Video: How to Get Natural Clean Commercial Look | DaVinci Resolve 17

How's it going people welcome back to another episode of the scenes and thank you for tuning in again So we love a
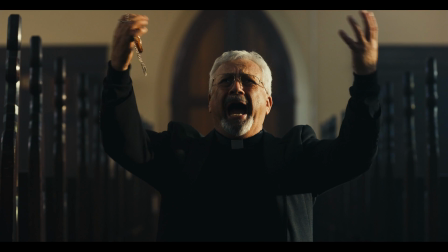cinematic film look color grading It's juicy lovely rich thing that makes us like, you know, I want to do this color grading I wanted this look but letting the clean natural commercial work which doesn't exaggerate the seeing that much is also good for you You can use it sometimes and knowing the neutral point of color grading will help you to level up your filmmaking and color
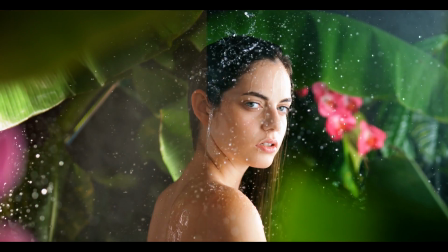grading skills. So today, I'm going to show you guys how to make a clean, natural, commercial look in DaVinci Resolve 17. And as always, let's breathe a new life into the footage. Enjoy. So this time, I'm going to use this footage.
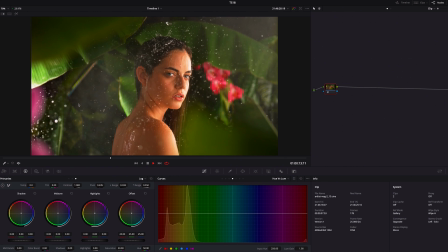It's raw file, but what I'm going to do is pretty much the same as when I deal with log. So don't worry. I believe there are many things that you can use for your thing. So first, I'm going to deal with primary,
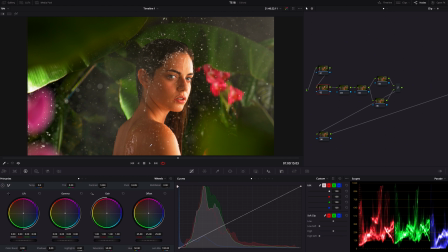like starting off with contrast well it's not that flat you know there is some contrast and color going on so i do a little here and plus i don't want to overdo the contrast for clean natural look especially i want to take care of this model and the shadow so first i'm going to gain the contrast with this slider but
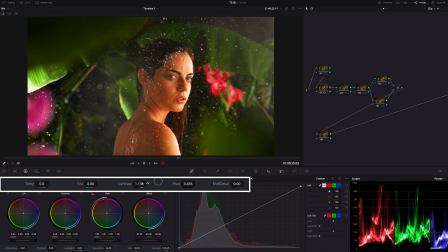just a little bit see okay something like this so now let's open the contrast between like gamma and lift
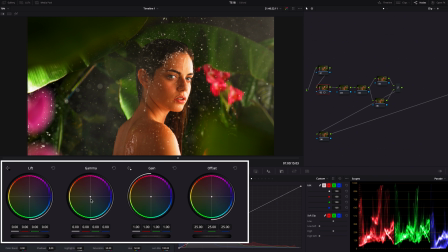so first i'm just gonna bring this gamma up i
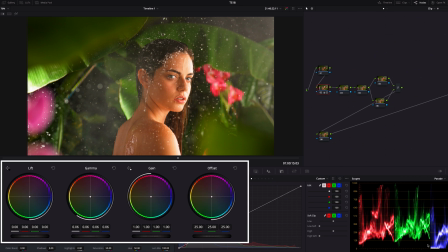will do like this and now obviously the shadow in a dark area is lifted so i'm just gonna bring this lift down okay
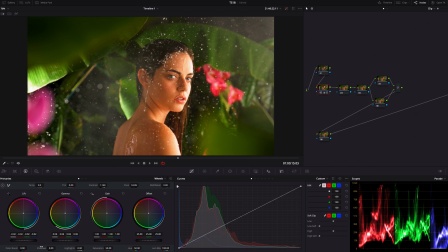i will stop like here and slightly adjust highlight with this you know highlight slider i'm just gonna reduce it just a little bit. Something like this. And let's get a little bit more saturation, but just a little bit.
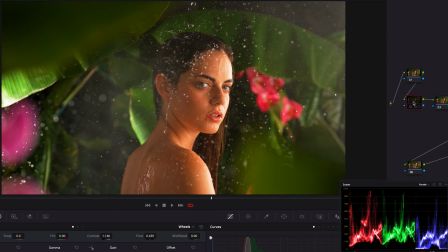Okay, this should be fine. Before, after. Before, after.
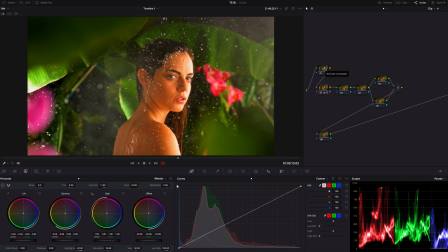Actually, that's it for primary. Later, I'm going to use HDR wheels for detailed light control. But now, the color looks weird. You know, it's shifted to, you know, orange, you know, red so hard.
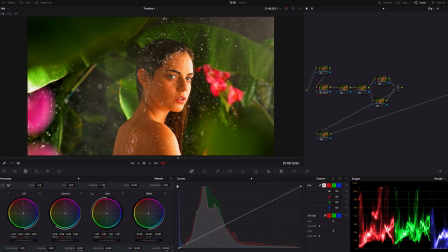Kind of difficult to see what's going on with lights here so before hdr i'm gonna make this color more natural you know the center okay first thing first i'm gonna slide this temperature to blue for reducing the you know total
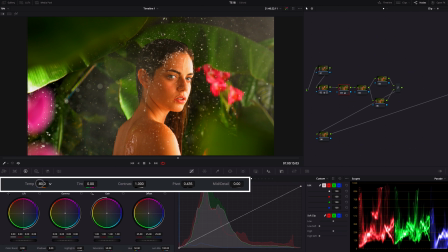red from this image i'm just gonna slide it to blue cold side somewhere around this now it's better but i'm just gonna use a gamma and gain to get more natural look so this time i want
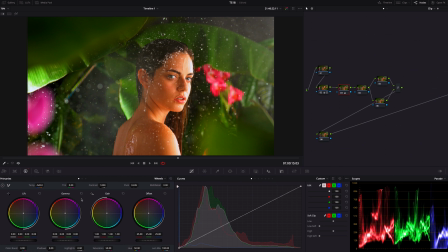to in a crisp like white for highlight especially you know for this highlight of her face here and those water drops they must be a pure clean white well this is important if you want a clean natural look
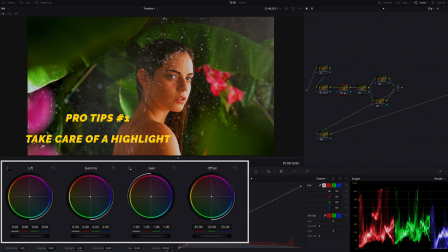just take care of your highlight color so i'm gonna move this gain to cyan
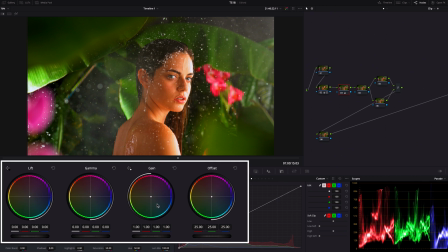which can reduce red from highlight but still looking at the image totally it's shifted to now it's kind of yellow and orangish so move this
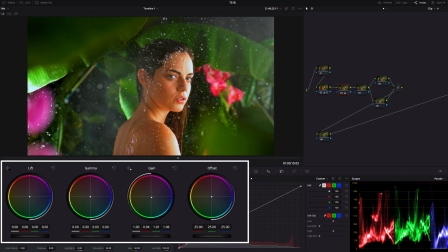gamma to also cyan but be careful amount of you get because if it's too much you know it'll damage to skin tone. So I'm just gonna move this point to around here.
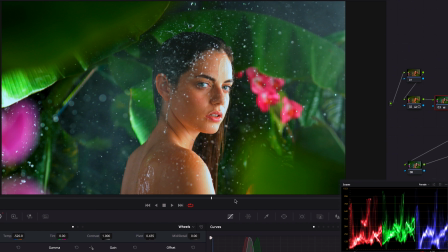This should be okay. Okay, let's do the before and after. Okay, before, after, before, and after.
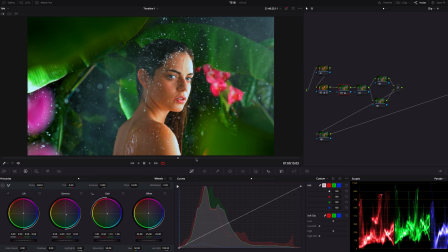Okay, now we can say this image looks natural.
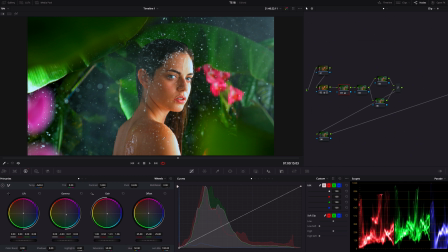You know, contrast and color are very, you know, average, normal, you know, natural, but it's kind of weak you know you know this will work you know no one will complain about this but we want
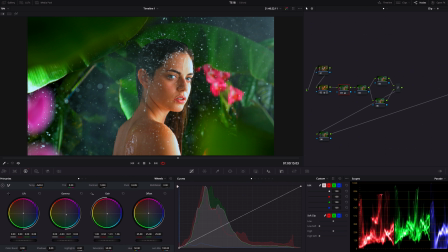more like crispy feel right so here i'm gonna use hdr wheels for detailed light control if you want to know how to use it here is a video for you so first i'm going to apply the
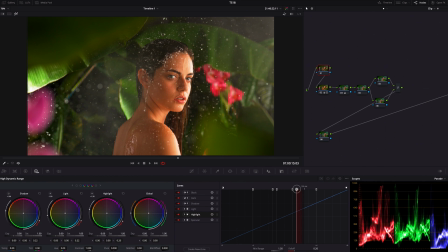highlight this highlight on this brightest highlight
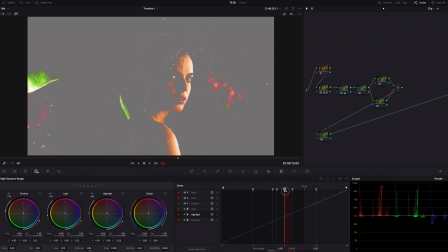area of her face which is basically around the left side of her face so I'm gonna make sure that I am covering the area with this highlight I'm just gonna do like this you know it's definitely the
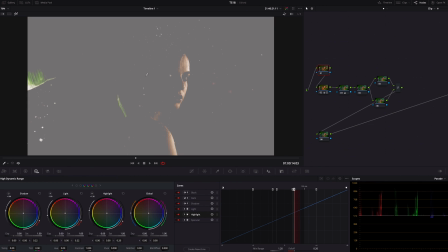key of this scene you know this highlight is making that gorgeous, beautiful, clean feel. So I'm gonna get more detail of it. So I'm just gonna bring this highlight up.
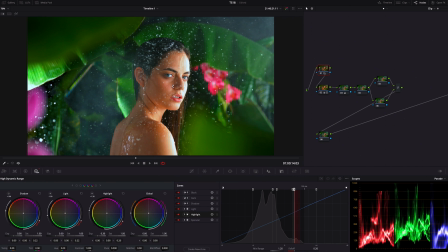See, now this highlight looks more like sharp and crispy. Okay, let me do it before and after. This is a before, after.
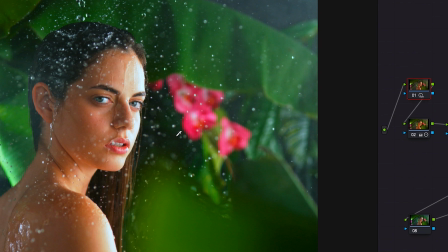Watch carefully around this area before after before after huge difference and not
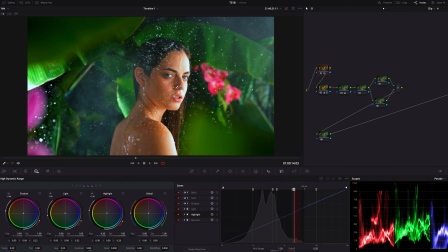only that area of her face let's make the you know total image a little bit more brighter highlight this image and i'm going to
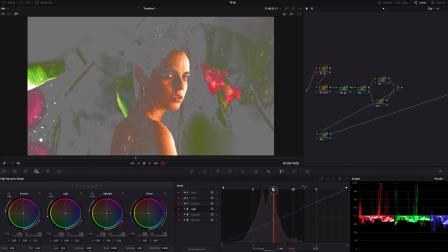apply light on like this gamma
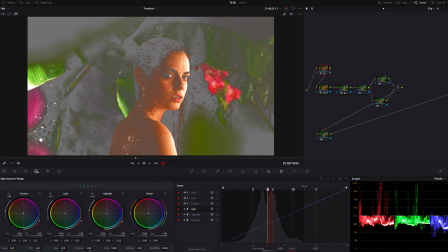area like except in a shadow in a dark area and also i'm gonna bring this up.
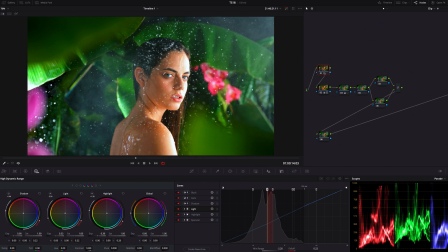Okay, I will do like this. But not finished yet. Let's tighten the shadow.
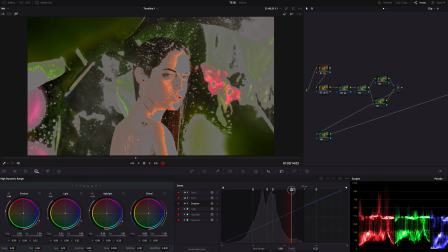So I'm going to apply the shadow except her face and body.
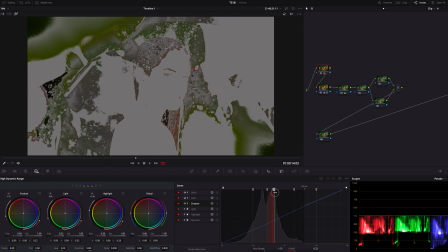So which means around here.
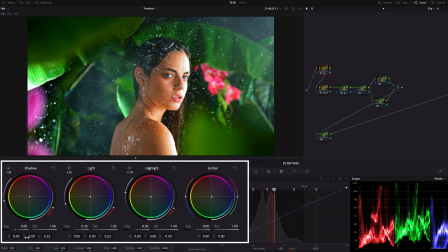And I'm going to bring this down to tighten the shadow.
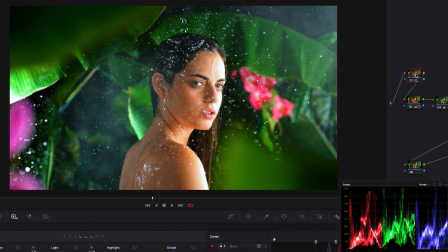So I'm going to stop right here. Okay, let's do the before and after this is before kind of flat you know the contrast color very average but after very nice like it's it's contrasty but not too much
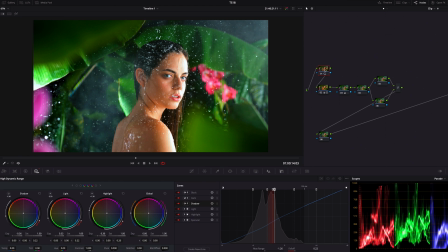very natural clean look obviously it's crispy sharp very detailed so a wide dynamic range very nice okay now let's adjust the position
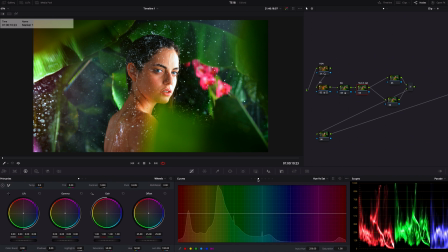of colors here so first I'm gonna use hue versus saturation so I'm gonna lower
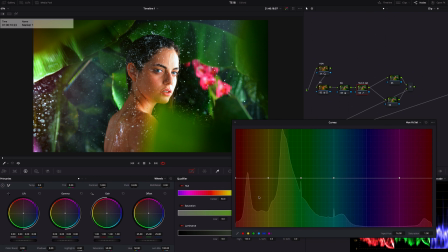red and orange to reduce the saturation from her so I'm just gonna select this point and go down select this point and go down and I'm gonna get a little bit more saturation for those greens at back so I'm going to grab this green like
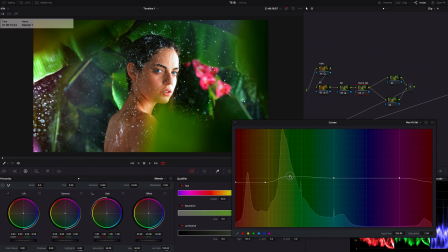a light green and just going up i will do like this and moving to hue versus luminance i'm going to grab this light green and pull up see
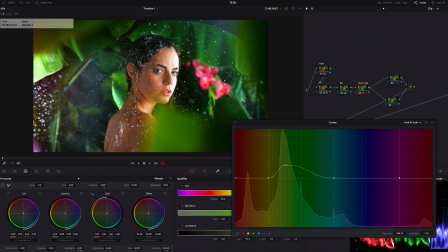now the you know greens at back is getting more brighter so this is before after before and after
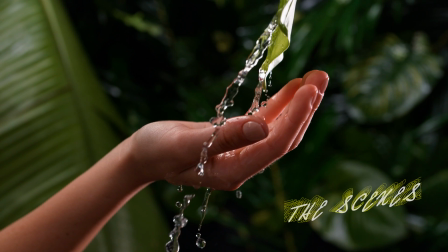so
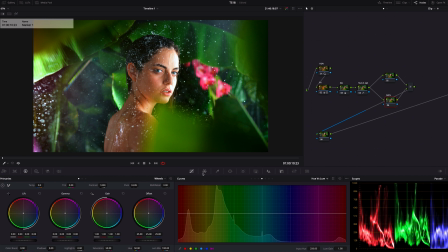next one is skin tone so here i'm gonna use both of window and qualifier and I'm gonna pull her face out of the image. First I'm gonna create the window so I'm just gonna draw like a simple easy mask
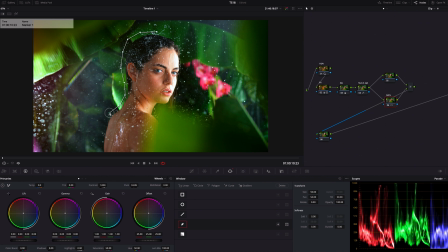for her the total body including her face and you know the body.